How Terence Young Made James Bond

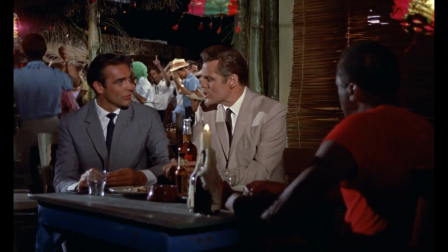Characterization is in fact one of Young's best skills, as Dr. No is littered with little touches that really flesh out its people.
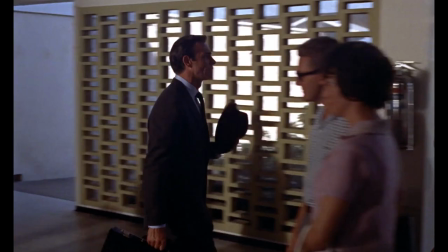Joseph Wiseman's titular antagonist set the standard for all Bond villains, with his understated menace and arrogance.
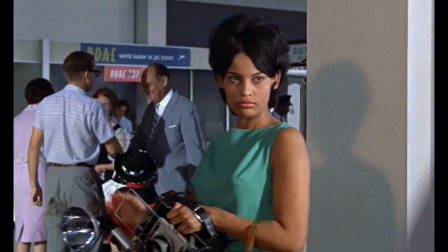Even a relatively minor character like the villainous photographer is given detail through her licking the flashbulb,
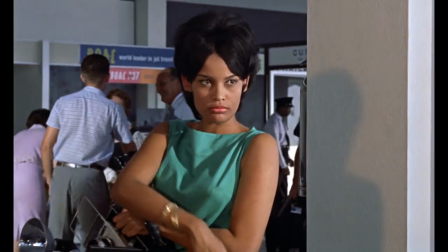a Terrence Young touch which wordlessly establishes a perverse, sexually charged sense of evil.
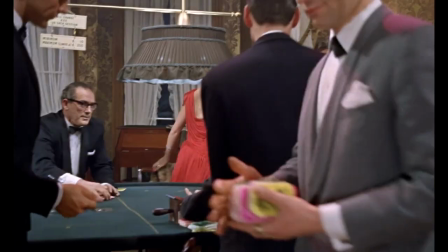But beyond directing actors, how did Young actually stage his scenes?
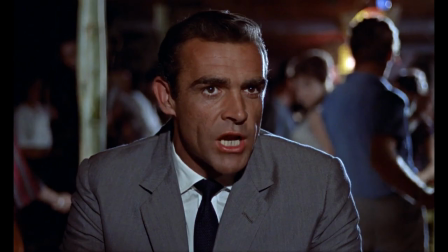Young himself claimed that he avoided master shots whenever he could and as such,
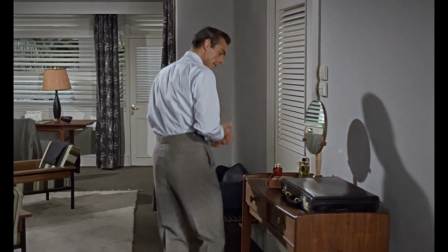most scenes, whether dialogue or action, are built around singles of the actors.
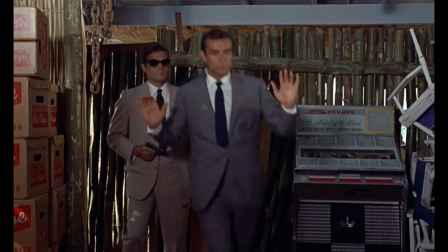There's some basic camera movement and Young often uses a flat angle with some distance to the subject, taking an objective point of view on the action.
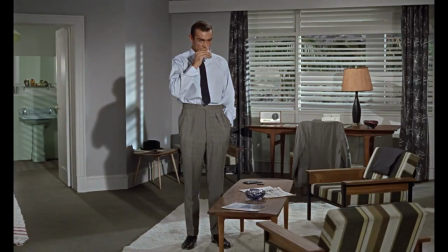The result is functional storytelling, if a bit dry. Take the scene where Bond is ambushed by Quarrel.
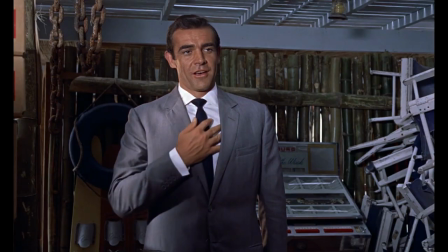The scene alternates between flat singles of the two men, a two-shot at a slight angle,
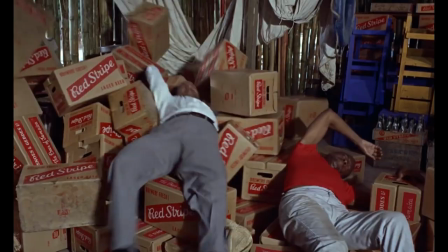and new setups for the reaction shot of the men thrown and a slight angle of an armed Bond triumphant.
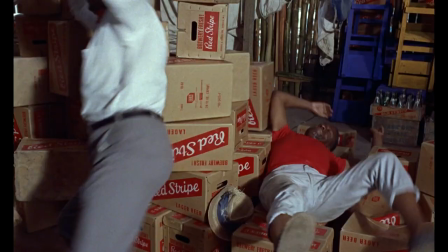On a narrative level, we understand an ambush turned into a fight that Bond won, but it lacks dramatic impact.
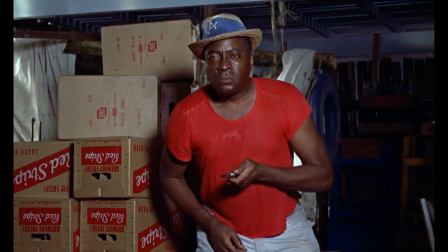Quarrel's knife is signaled by a sound effect, but it's such a small part of the frame that we don't really feel it.
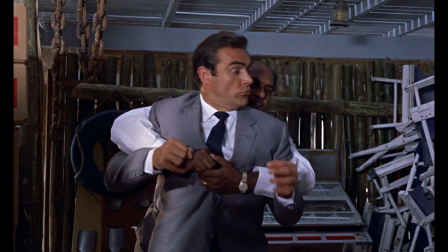And similarly, Clearly, Feller's strength isn't shown visually, but through Quarrel's dialogue.
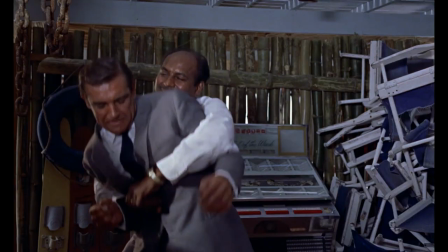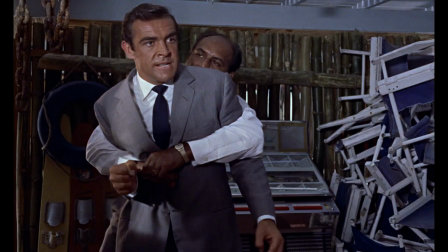We also don't get a shot showing the distance between Bond and Quarrel before Bond escapes,
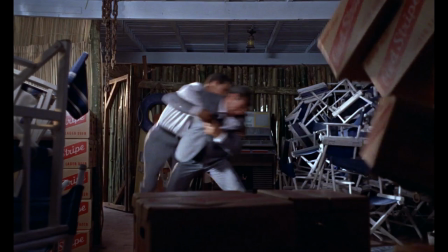which reduces the victory's catharsis since we're not totally sure how much danger Bond is in.
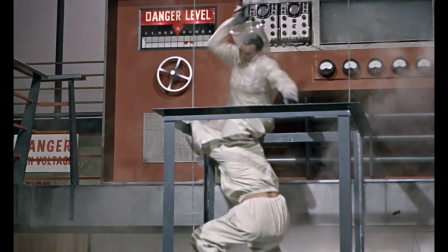Even the climactic battle against Dr. No is rendered with distance,
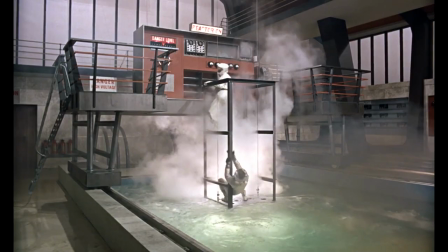mostly consisting of wide shots where the two dudes awkwardly swing at each other until Bond gets away with relative ease.
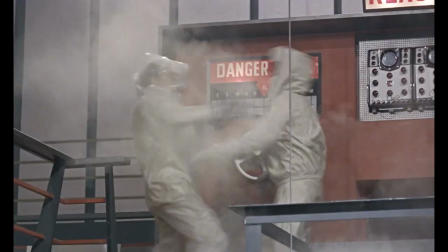To be fair, I'm sure those cumbersome suits didn't help, and to be even fairer,
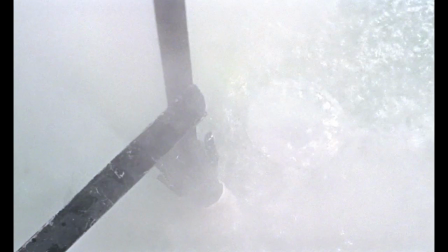this close-up of Dr. No's metal hands unable to grasp the bar is a nice touch.
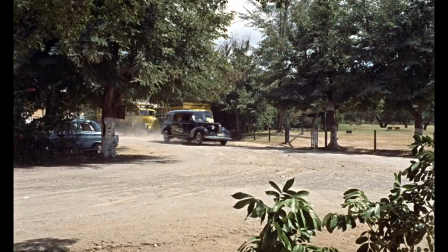But for the most part, excitement in Dr. No comes less from Young's direction and more specific crew members.
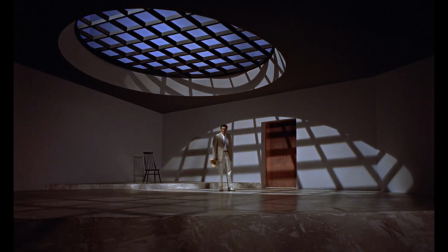Editor Peter Hunt's aggressive cutting, production designer Ken Adams's slightly surreal sets,
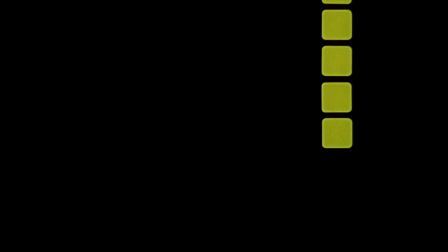Maurice Bender's innovative titles, and Monty Norman and John Barry's iconic music.
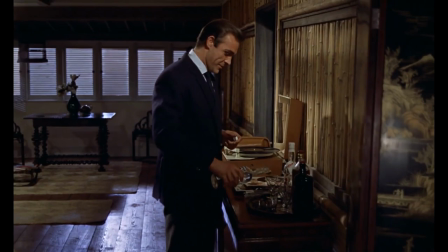Now, this isn't to say Terrence Young's more detached directorial style is flat out bad.
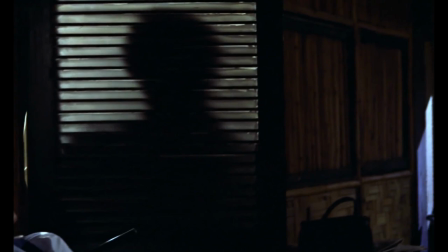At times, it actually works wonderfully. One of the best scenes in the film is when Bond traps Dr. No's assassin.
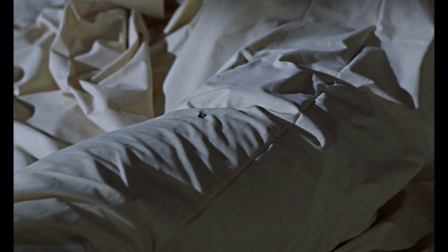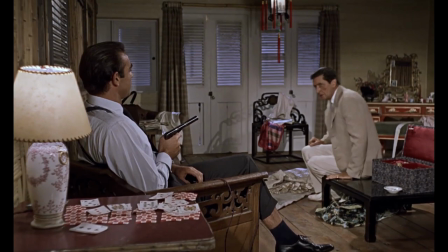Stop it, Professor! I'm behind you!
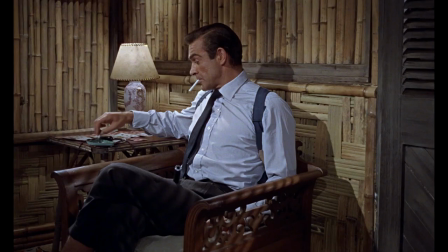The wide shot conveys Bond's power, while the eyeline match from Dent to his gun creates suspense, with Bond unaware of the danger he's in.
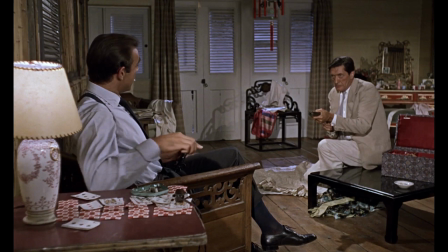But when Dent fires and realizes he's out of bullets, The wide shot is relieving, like the film is taking a breath of air. Consider too Bond's relaxed posture, subtly telling us he always knew what was happening and never lost control of the situation.
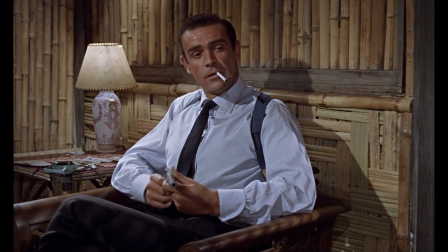The single of Bond emphasizes his getting the last word,
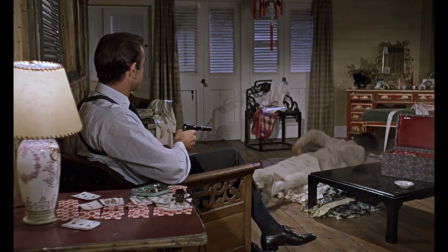while the final wide shot really stresses the cold-blooded nature of the action by distancing us from it.
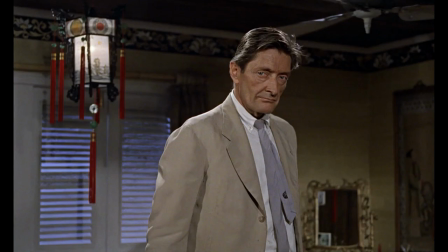While the dialogue here gives us some exposition and Dent's death does advance the plot,
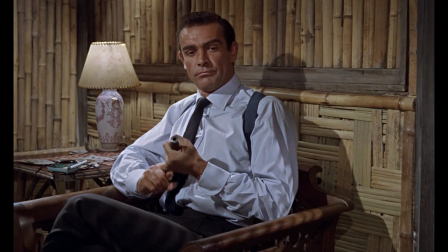Young's shot selection is really what makes the scene, just an excellent example of expressing character and suspense through direction.
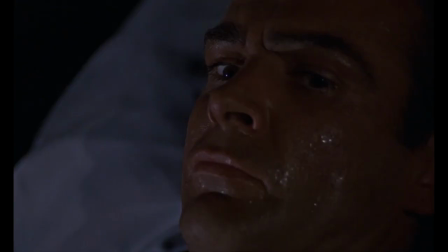Young also does take a more subjective view at times. Just before that last scene, Dent tries to assassinate Bond with a tarantula.
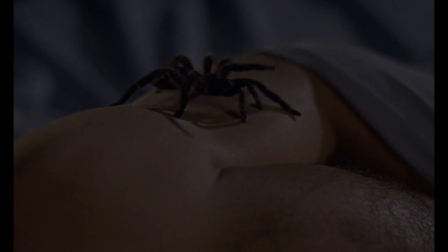Here, Young uses a series of very tight close-ups of both the spider crawling along Bond's body and Connery's sweat-drenched face,
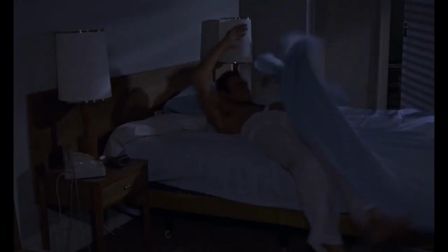and this claustrophobic framing sells tremendous danger and discomfort.
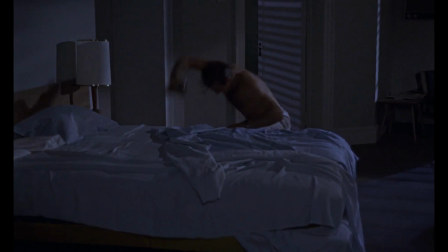The wide shot when Bond finally bursts through and kills the spider is a cathartic release,
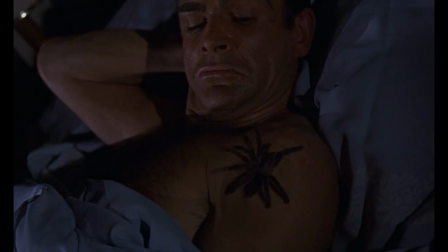while the size of the frame allows Connery to exaggerate his movements, which contrasts nicely with the stillness of the scene's build-up.